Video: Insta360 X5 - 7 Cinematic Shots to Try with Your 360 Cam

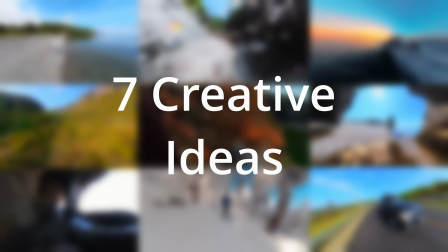0:00 In this video, I will share 7 creative ideas that you can do with your Insta360 X5. The first idea is the slow motion particle shot. The X5 can shoot 4 times slow motion, which looks incredible in 360 video.
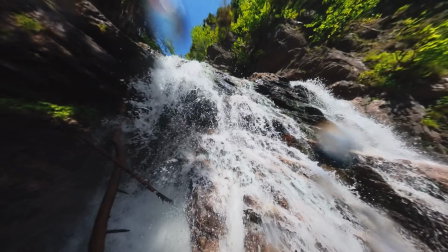0:13 This works especially well with fast moving particles like water or snow.
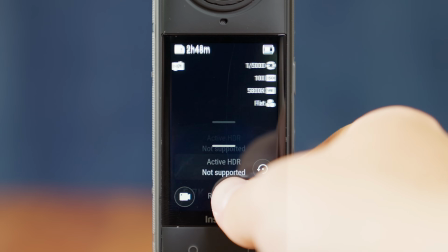0:18 Set your camera to 4K resolution and set your frame rate to 120 frames per second.
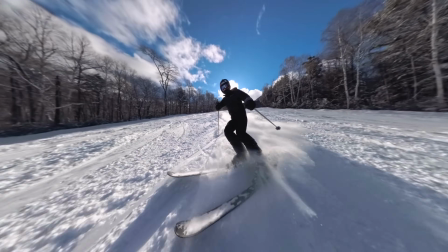0:23 Now, we are ready to record. For the most immersive results, you want the particles to be passing your camera on all sides.
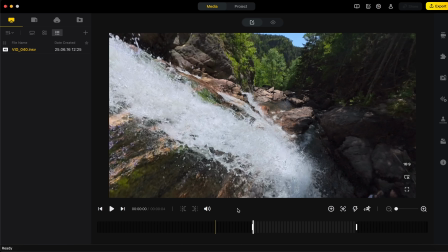0:32 Once you have your slow motion particle shot, import it into Insta360 Studio.
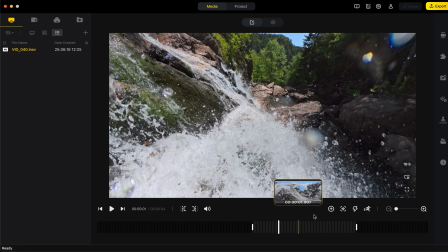0:38 Find where you want the slow motion effect to happen and click the lightning bolt icon. Then, click where you want the effect to end. Lastly, drag the slider all the way down to 1/4 speed. Now, you can reframe your shot however you like. The next idea is the out the window shot. This shot is super unique and will have your viewers questioning how it was filmed.
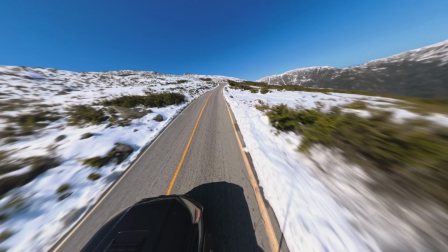1:03 To create this, mount your camera on the invisible or extended selfie stick.
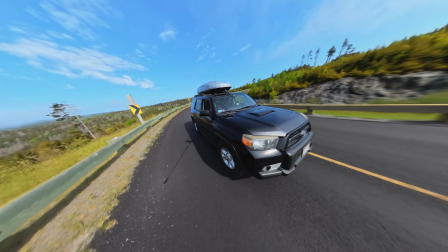1:08 Please note that if you're using the extended selfie stick, be super careful not to hit road signs or other cars.
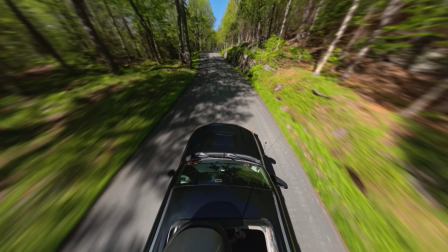1:15 Now, just stick it out the window. Try playing around with the camera's position in relation to the car.
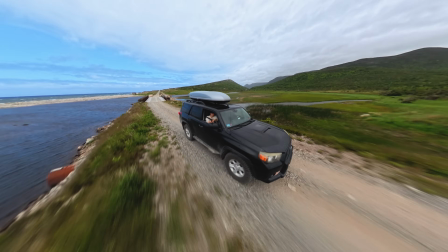1:21 Putting the camera in front of the car is a completely different perspective than having it parallel to the car.
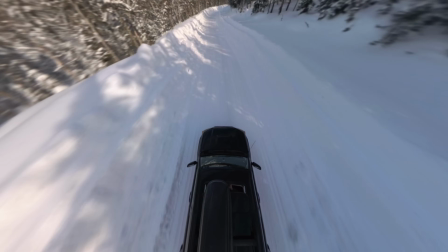1:29 You can even put it out the sunroof. The next idea is the mouth POV.
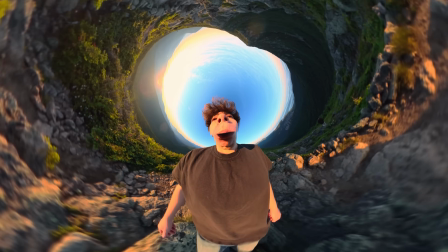1:37 We've all seen those goofy videos with the close-ups of people's faces, but if you just change the reframing, you can actually make realistic POV shots.
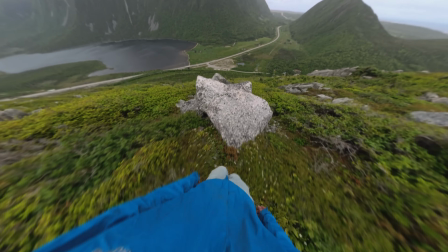1:47 To do this, start recording and place the X5 in your mouth. Now, your hands are free to perform any action you want.
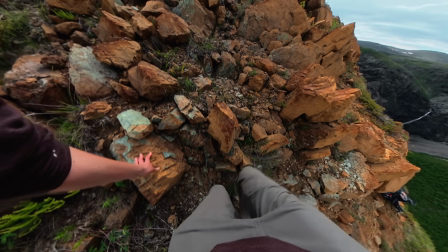1:54 This is a great way to spice up your footage with no extra gear required.
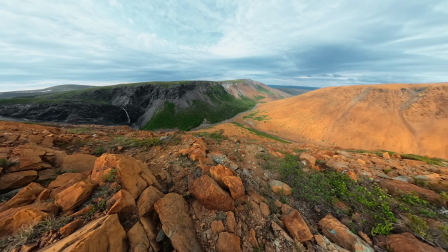The next shot is the super wide shot. Let's take the mouth POV as an example.
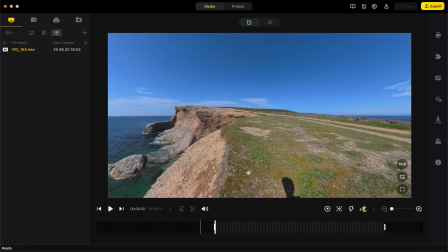2:10 When we load our shot into Insta360 Studio, it looks like this. Although the field of view is wide, it isn't quite capturing the entire scene.
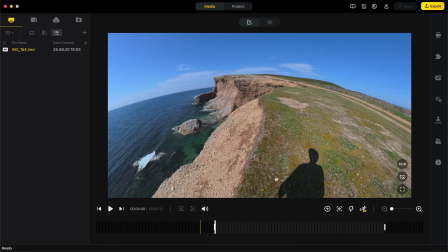2:18 Luckily, the 360-degree functionality allows us to make the X5 footage as wide as we want in just a few clicks.
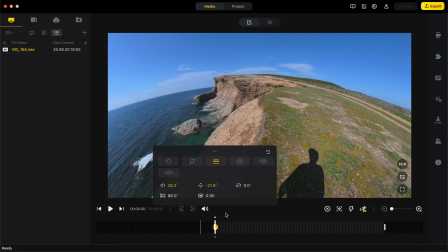2:27 First, make a keyframe where you want the super wide perspective to start, and change the field of view to 135.
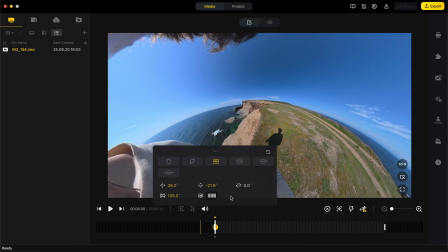2:35 Now, go to the distortion control and set that to 0.1. Your shot should now be incredibly wide with minimal fisheye distortion.
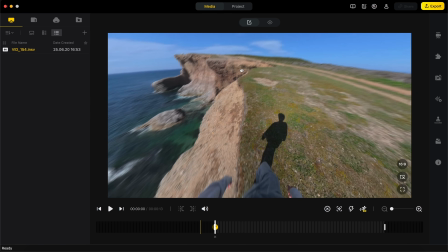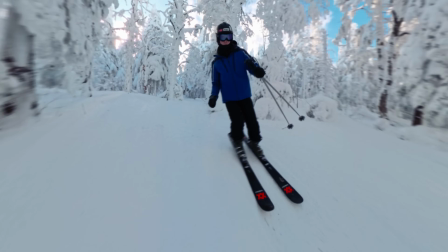2:48 Take the skiing shot for example.
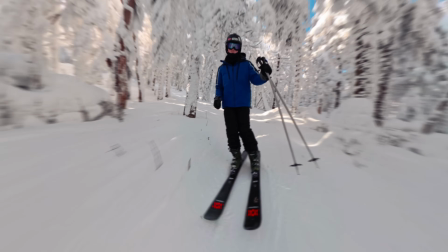2:51 This is the default field of view, and this is the super wide field of view.
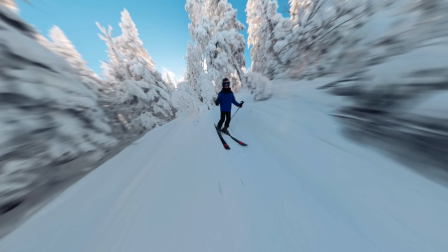3:00 As you can tell, the wider perspective makes the shot so much more dynamic. The next shot is the extended 360 orbit.
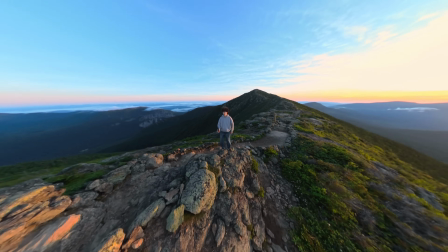3:09 This shot is a great way to showcase your surroundings while keeping yourself in the frame.
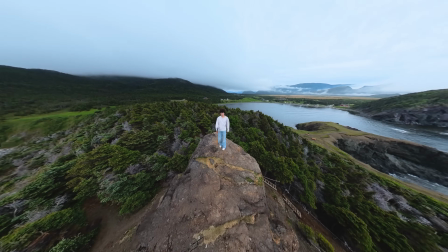3:14 To create this, mount your camera on the extended selfie stick and slowly shuffle your feet so that you spin around in a circle.
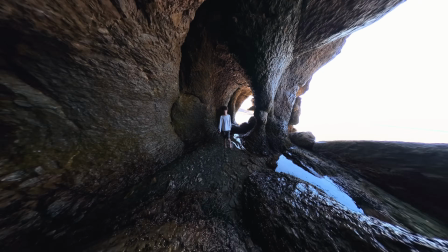3:22 This works with the normal selfie stick, but the extra length really gives the illusion that a drone is hovering around you.
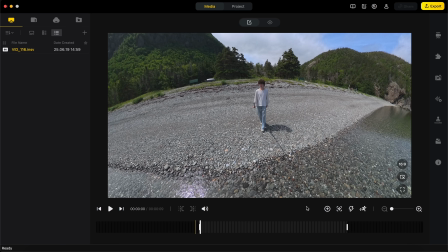3:29 Now, import your shot into Insta360 Studio. To keep yourself in the center of the frame, we're going to use the Deep Track feature.
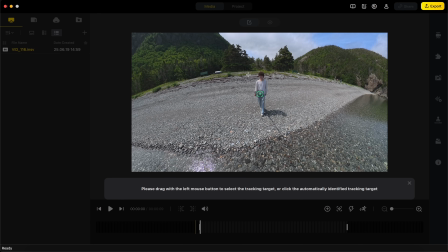3:38 Simply click this icon, and then drag a box around yourself. Then click Start Tracking.
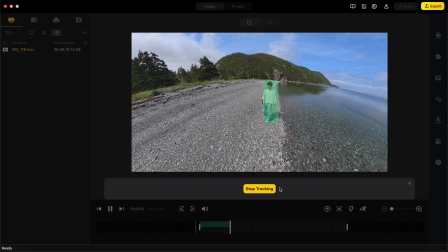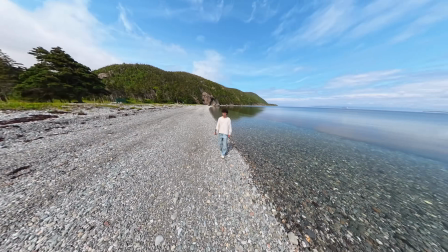3:50 Alternatively, you can manually keyframe the shot so that you stay in the center, but I find this much easier.
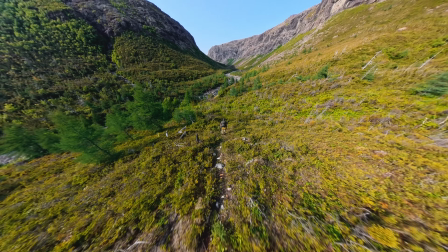3:57 The next idea is the dive. To create this, start with the selfie stick super high in the air and slowly bring it down to the ground.